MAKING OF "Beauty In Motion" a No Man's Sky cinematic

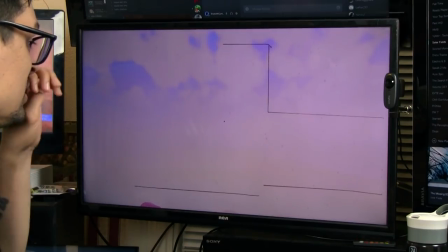You can see that this is what I'm working with.
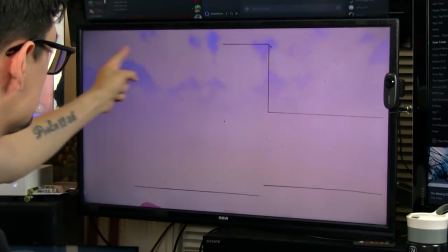The UI would end up right here and down here, and this is the frame that I'm working with as far as what I'm capturing.
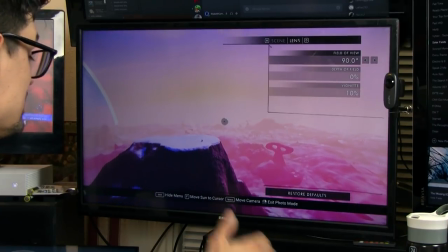I'll just increase the field of view so we can capture more in the frame.
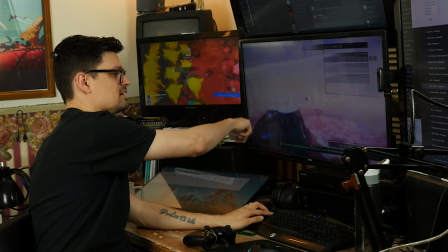You don't want to go too far because the edge of the screen over here becomes more distorted than the middle of the screen,
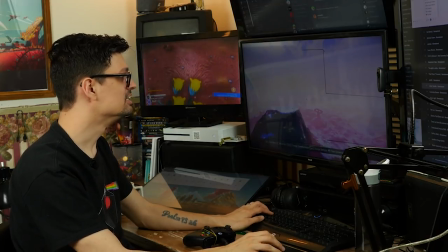so it becomes a little more obvious. I think it's going with that, honestly. You go to the time of day and you just let that thing fly.
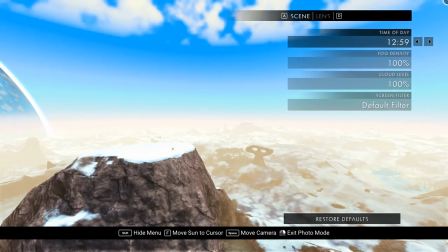And so now what we're capturing is this really quick time lapse in this part of the screen.
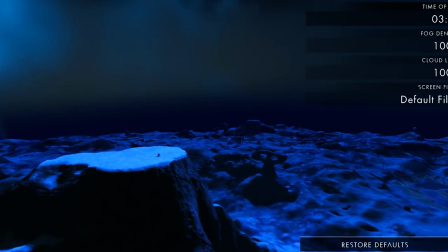And what we can do is later on go into post and crop out and move and do exactly what we want to do with it.
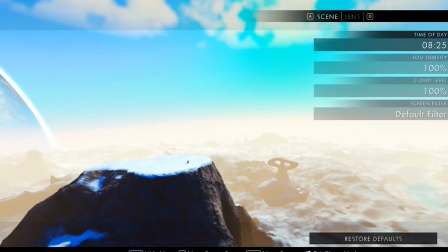But the same thing applies for when I'm in space.
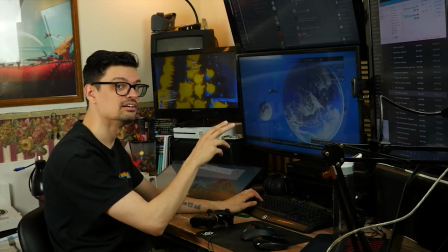Now the trick here is the time of day is not in the UI, but if you still use Q and E,
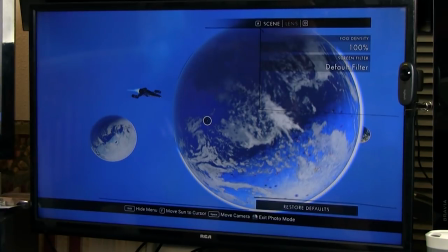which is the shortcut to move things forward or backward, you can change the time of day in space.
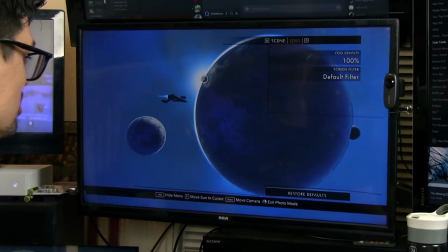What's even cooler is I can change the position of the star and still be able to affect the time of day.
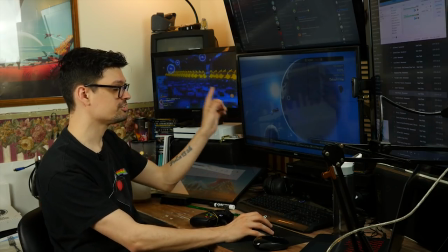And we want to make sure your cursor is out of the frame.
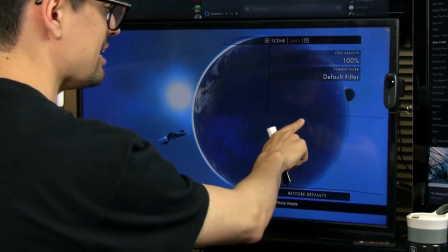And so now what we're capturing is much less than what this line is, the UI that was on the planet.
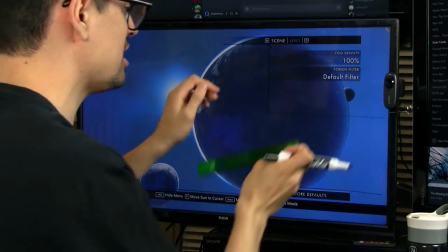What we're looking at now is the UI in space. And you have, and you can see, there's just so much more to work with. So you can see where using the aspect ratio 2 3 5 really comes in handy,
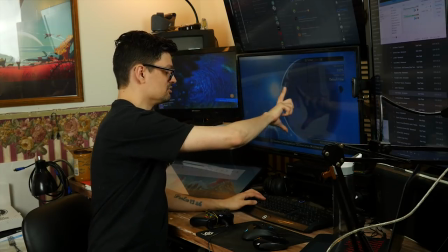because I'm only worrying about this little strip of video.
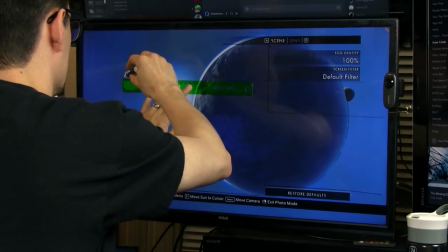So I'll kind of extend this part out a little more using the marker.
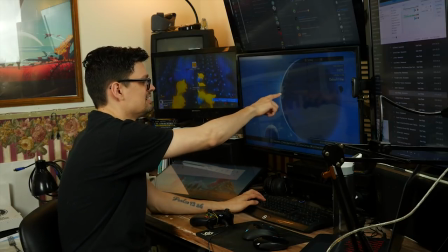So you can see the star almost horizontal.
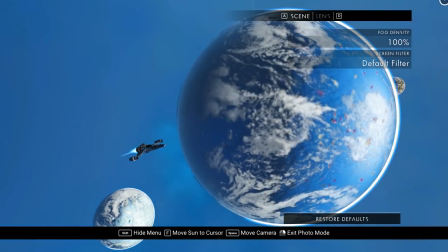It'll probably come up a little up in the corner and then kind of stream down a bit.
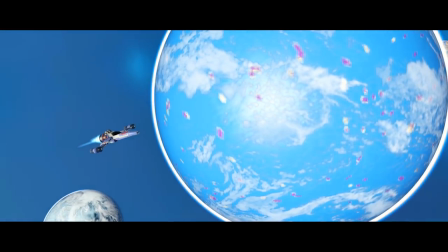So super useful to go to 235 not just because of the cinematic look but also the cropping and the movement that I can do within the video clip itself and not lose too much quality.
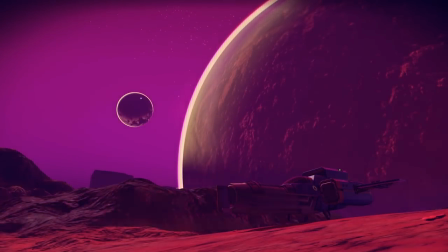Some of these shots, like this one, was recorded way before Atlas rises and there were
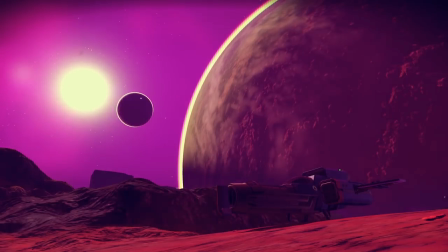mods that could actually get rid of the idle moving when you were standing still.
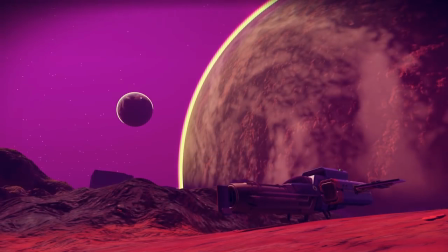So that became useful for some of these time lapses. So this is another shot that I'm talking about going from left to right as the star moves across.
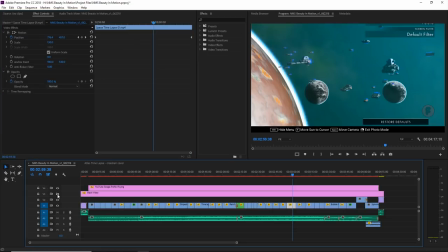If we take the black mat off, you can see all the UI right there.
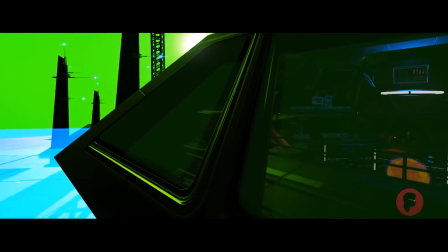All right, so here's a shot I'm pretty sure a lot of people are confused about because if you go to your freighter and if you get this close to the windows, you're not going to be able to see through them.
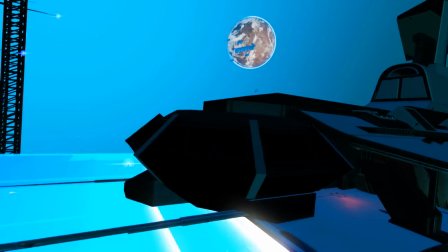So this shot is impossible to do out here so
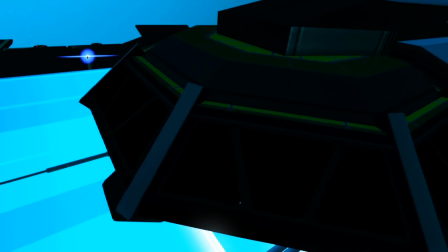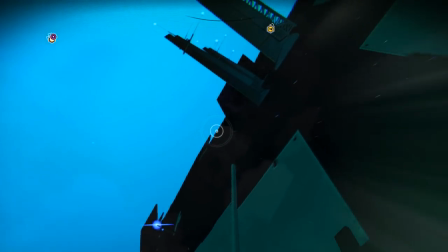what I ended up doing was going into the freighter and using a glitch
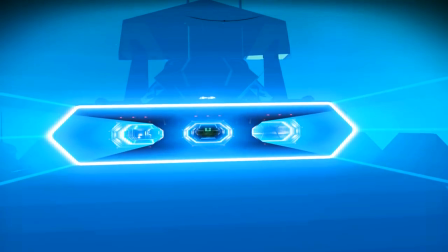that Syrian had pointed out some time ago a long time ago in the
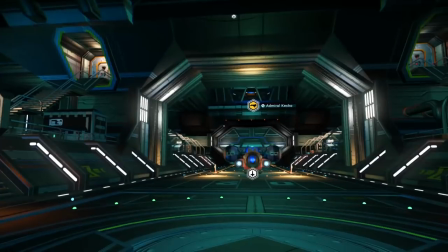Atlas Rises update that if you go into the center landing pad into
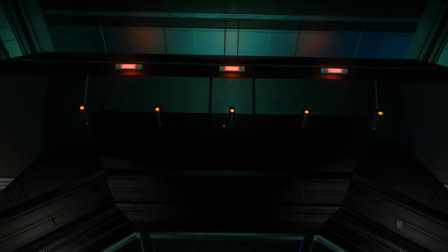the back of the freighter you can jet pack right above this red light
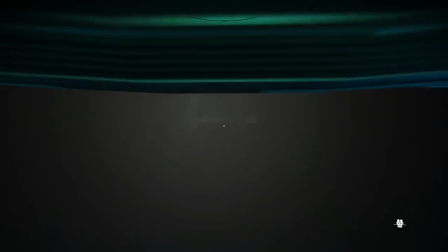here and glitch through the system, glitch through the ship.
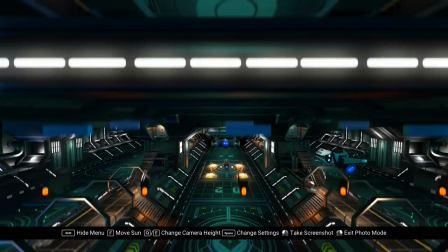And then from here, I went into photo mode, and I was able to exit the ship in photo mode.